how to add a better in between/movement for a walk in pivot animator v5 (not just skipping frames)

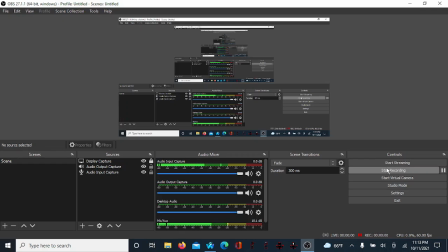Alright y'all,
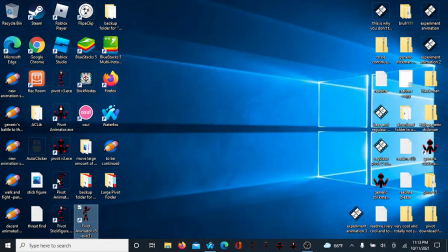today I'm going to show you how to add a lot of in-betweens to your walks without actually having pivot to fill in all the in-betweens for it.
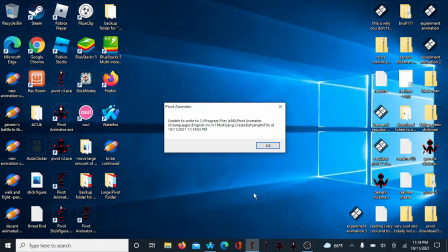Now it might seem like, oh, now you see what I did in my past with my walks and stuff.
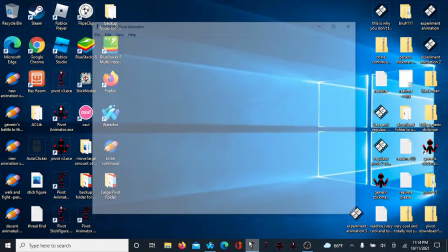But, nah, but I kind of improved at it. So first, let's grab this guy.
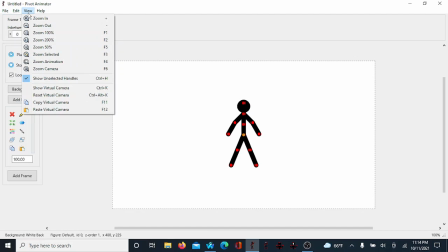Wait, let's set some stuff first.
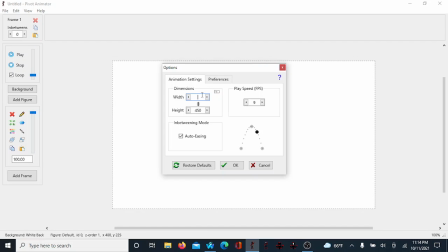Goes 425.
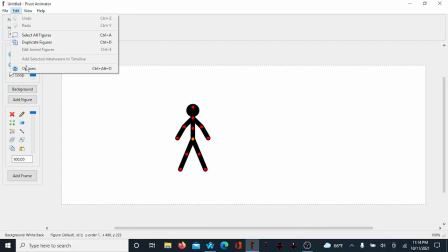Nah, it was, hold on guys, I'm trying to find this average size. It goes 500. Okay. Yep, it's 500. Now we're gonna put this guy right here.
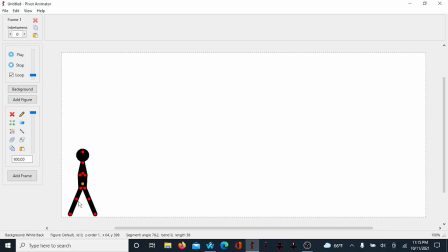Now let's make him actually walk instead of skipping a lot of frames, which would be with running.
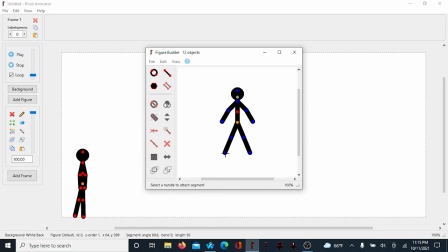So we actually apply feet to this guy because it will actually be easier to kind of make more realistic movements. So when you stretch these out, so they're actually more easily navigatable.
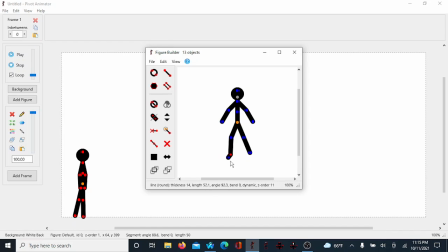So let's double that to here. There we go. Now I got the feet on.
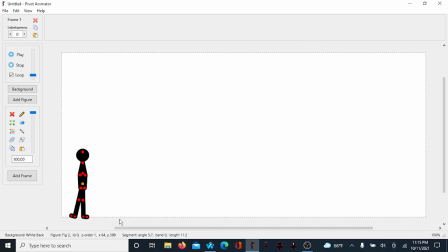I was making him look like he just came out of a cycle, so we're gonna put his legs together, because
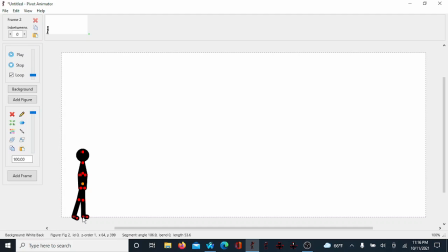and it should seem like unless he's about to walk. So just move that leg just ever so slightly. You might want to move him up just a little bit. Just a little bit.
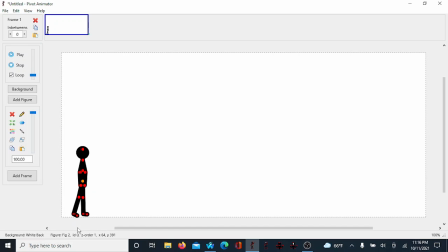Just move that leg ever so slightly.
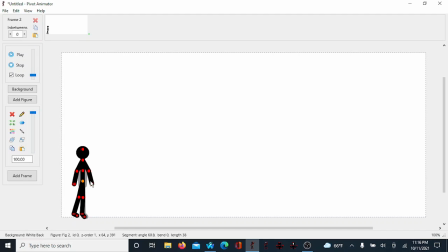Move this arm ever so slightly too.
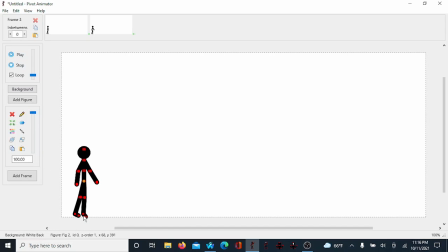Now for me, my arms usually start off like this. We're at this point. So just move them a little bit.
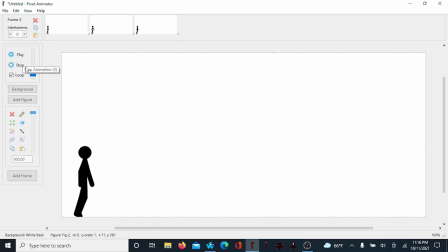I think the max you can actually go up to is here for a more realistic kind of looking walk. Instead of just skipping along the frames how I used to do it.
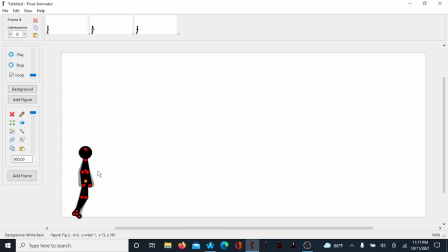But you might want to make his
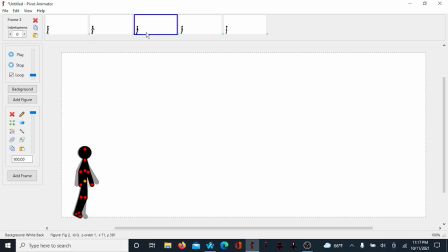feet, his other side of his foot have a reaction instead of it just staying the same. Otherwise it's going to look quite weird, so just operate that a little bit, ever so slightly,
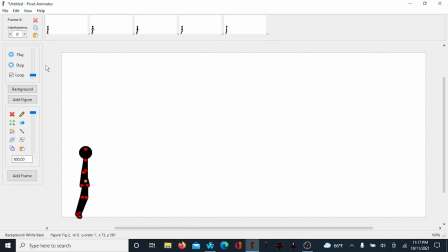and operate that a little bit forward. Now we got more realistic movement.